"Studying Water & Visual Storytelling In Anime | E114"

It's more the optics that matters, and the fact that there's a body of water there and present that is perhaps restricting, or it just looks overwhelming as opposed to it physically being overwhelming. So I'm not going to spend too long in this section because there aren't so many examples that I think can beat this one,
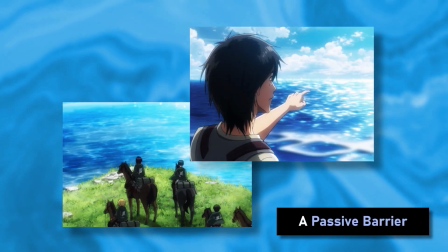12:20 and it's the ocean scene in Attack on Titan. Of course, if you haven't got to Attack on Titan Season 3 Part 2, what are you doing?
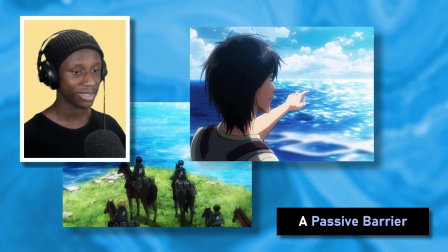12:29 But probably skip this section,
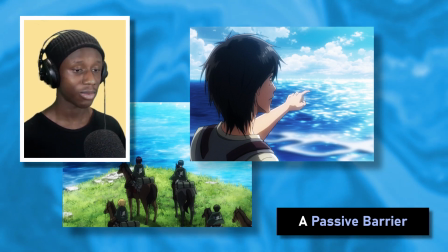12:31 even though I'm sure you probably saw in the timestamps, but this is probably the most famous example, and I still think the best example out there.
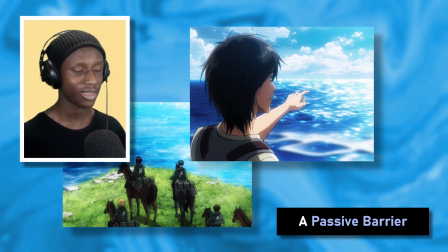12:39 So of course, credit to Isayama, but also just the entire anime team as well, for those who handled the material for this part.
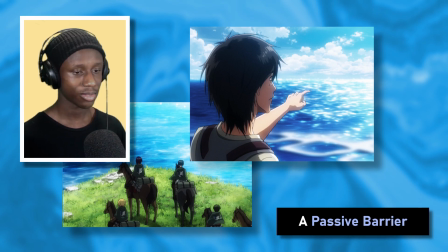12:46 There were quite a few people. Attack on Titan's conclusion to the return to Shiganshina
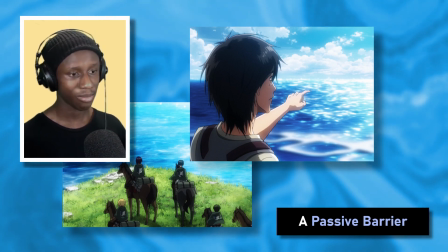12:51 really grapples with this notion of the invisible and foreign enemy by the end,
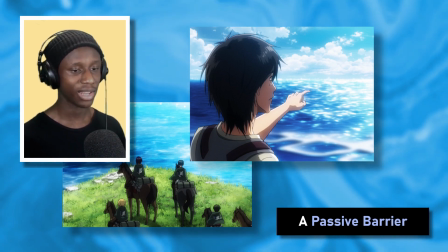12:56 where we kind of go back into this realist dilemma that Attack on Titan explores,
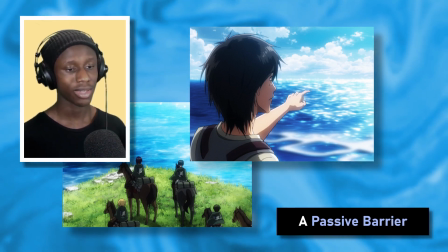13:01 where you never really know when an attack is coming, and so it's does that justify us going to attack them first,
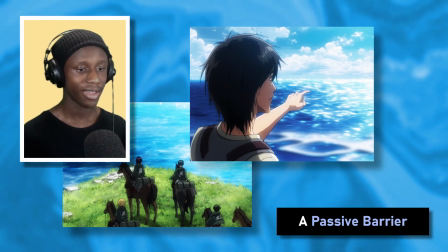13:07 or do we not do that? And that's the really weird insecurity.
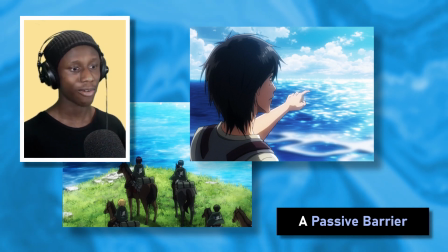13:14 And I think the thing that's probably most powerful about Attack on Titan's conclusion,
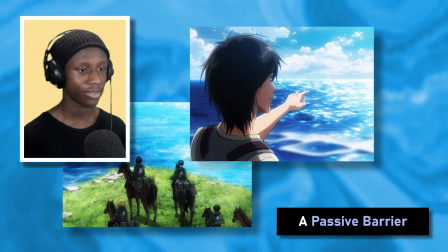13:19 where you don't really know what is there, at least if you haven't read the manga, you don't really know what is on the other side.
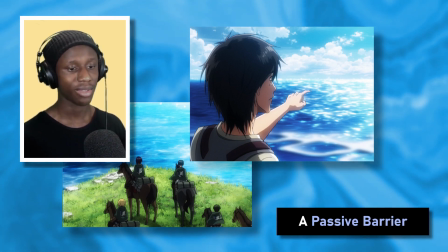13:26 It's just a thing, or there's somebody there that could potentially destroy us as well. It really makes your mind wander, because especially as me being an anime only, by that time, all you really know is that there is potentially someone across the ocean that is scheming for the downfall of the characters in which we're seeing right there. You can't see who it is. You don't see anything there. It's just a body of water. And that's what makes it really threatening, despite the water itself not actually being it's not doing anything. They're cupping it in their hands and everything. They're interacting with it very nicely. The water isn't the problem.
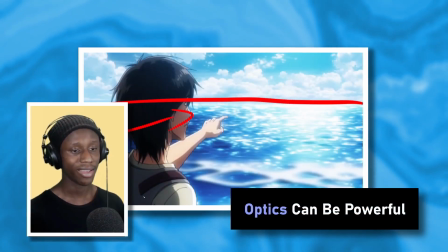14:05 It's just the fact that it's a very long and what feels like almost infinite body of water, but it obviously ends somewhere, and there's something pretty bad on the other side. So I guess the water in this case again serves as optics. It's the feeling that there's something on the other side without actually knowing it's there. And the water just works as a barrier to separate the two parties, I guess. I suppose if we're to return to the Great Passage, that fits really well into this as well.
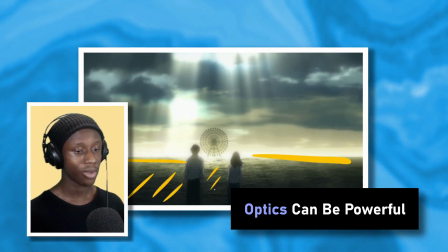14:33 The water separates the characters from the wheel. It's essentially all the problems that the dictionary is meant to solve. The water is the barrier that stops people from really exploring the world as much as possible and
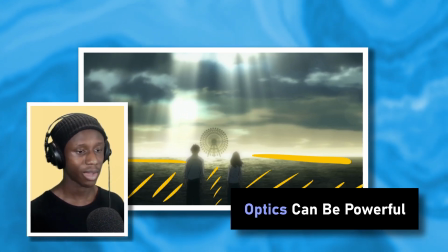14:46 engaging with it as much as possible because they're obstructed by the very complicated nature of information and words,
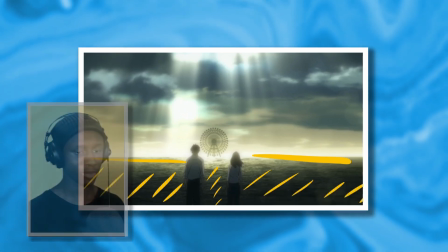14:53 which we will have to get to grips with in order to communicate in society. I think the water as a barrier example speaks to the idea that the mere presence of something on screen can just have a really big effect. I didn't really have much to say on this besides the fact that I really love that scene. It's probably the best scene in Attack on Titan in my opinion. And yeah, I just want to slot it into the middle of this like taxonomy thing we have going.
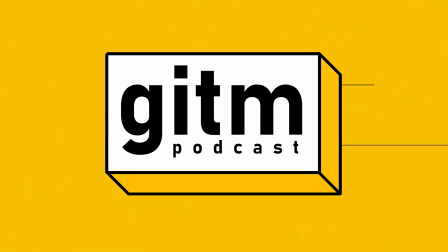Now onto our final section, which is viewing water as a passive medium. And by medium, I really mean a visual metaphorical device that's used almost as a form of transportation, moving a character or a character going through it to get from A to B. And they might not necessarily battle against it per se, but it's often to bring two things together. The key thing here is the fact that it kind of has a degree of liminality in how it's in the middle, or it's almost a transitionary sort of thing.